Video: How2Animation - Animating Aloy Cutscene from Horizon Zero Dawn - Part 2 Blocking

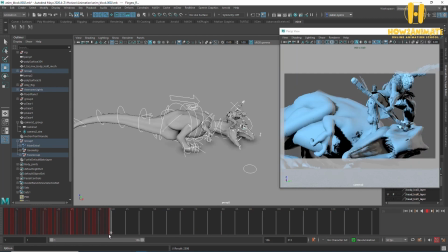I need her feet to kind of land before the actual stab itself.
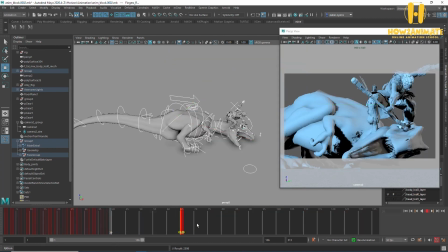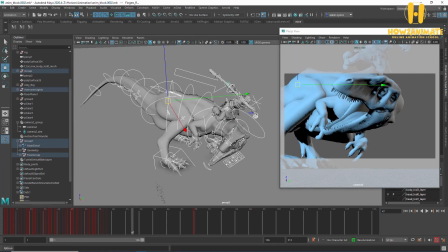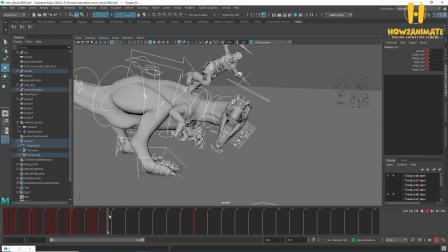You can kind of see that the trajectory of her jumping as well is also really off at the moment. So this is going to be a tricky bit. Alright. So what I'll do first is I'll define the apex of it.
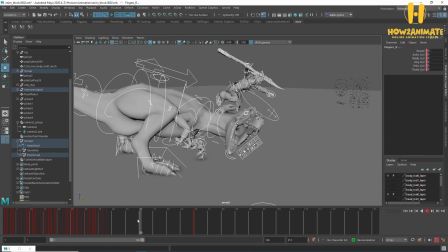Probably about there. I'm going to need a part where her feet come down. It's almost like the stretch pose. But at this point she wouldn't have actually stabbed. So that's probably about there. So I'll take those two and then rework them an awful lot.
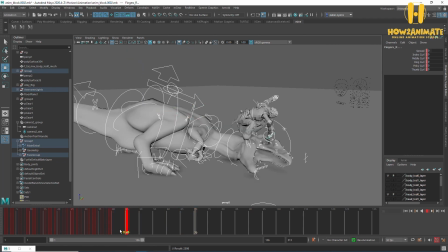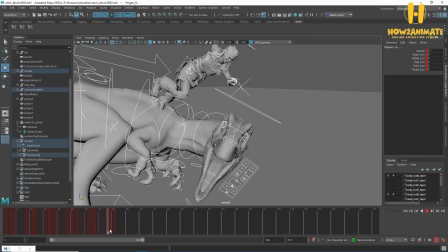Cool. Alright, so apex. Let's get her a little bit higher.
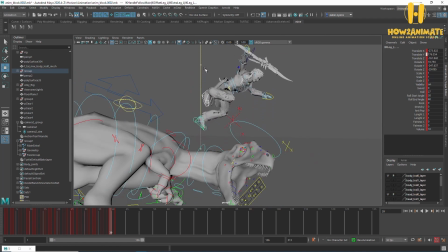I think this jump might end up actually being quite high as opposed to long.
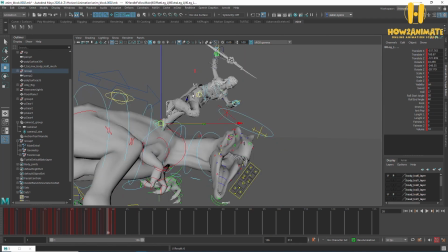So it might be a case of I actually change this to
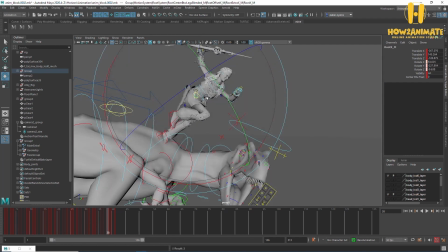be a bit more upright and a bit more like she's launching upwards.
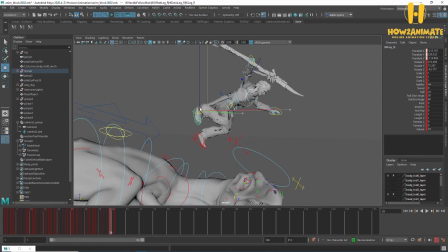And then kind of using all that momentum coming down to stab.
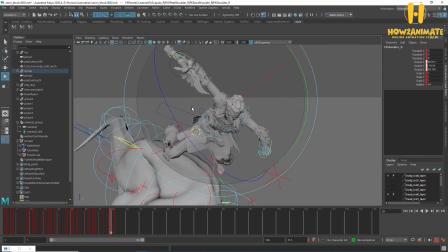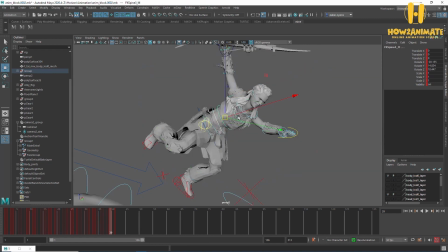And a twister right into that.
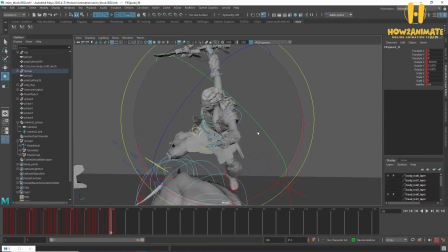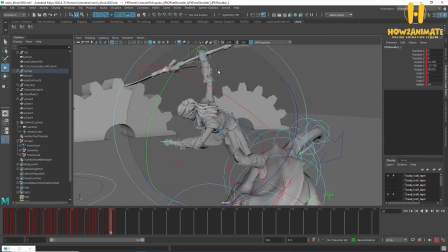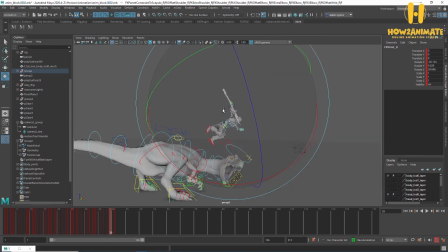That spear coming downwards. You could also cheat it a little bit as well and actually have the dinosaur move forward because it's in camera. I don't think you actually notice.
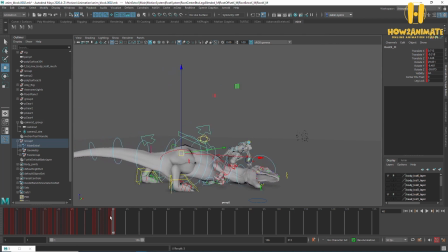That'll just give me a little bit more room just to create a nicer arc in midair. So it'd be something like that.
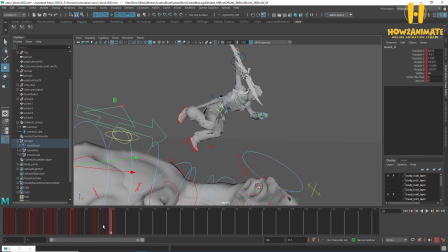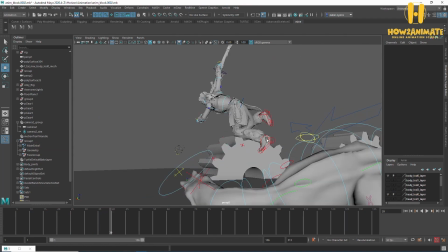Cool, alright. Because she's pushing off this foot here, I'm going to keep this foot back and then lead with this one here.
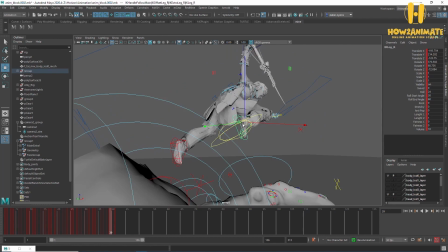Try and get a nicer pose in midair, something a bit kind of dynamic.
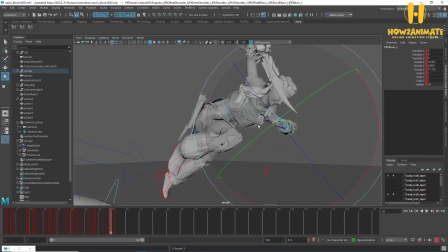You can see I'm still working super rough. I'll go back and fix all these poses up later. But I don't want to spend time on poses that might not work.
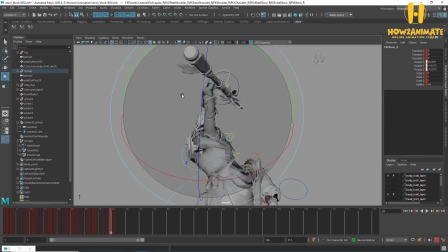I might have to, you know, completely rework this whole idea.
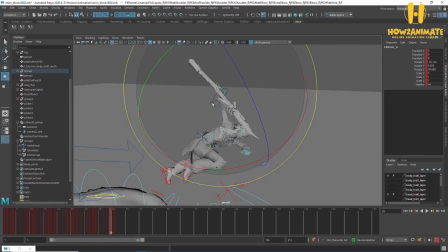I just want to get it to a state where I can actually kind of visualize, is it going to work or not?
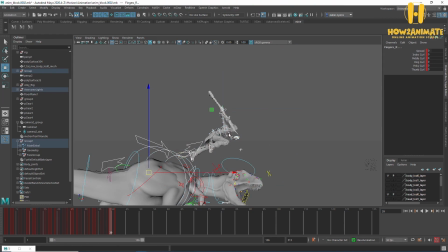Then I'll commit and I'll go back and make it look nice.
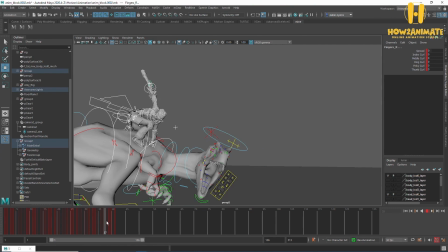Okay.
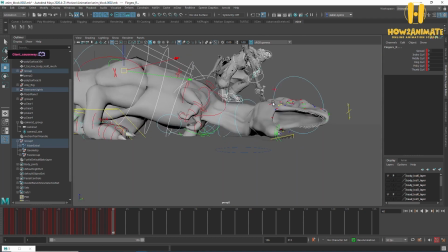Cool. Right, so for this pose here, feet are going to land first.
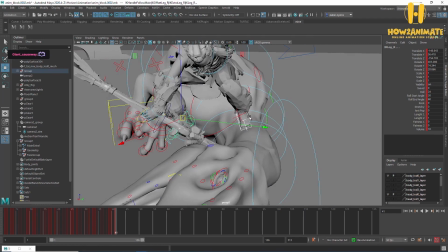So I'll just, oh, feet aren't even landing on them. Let's fix these.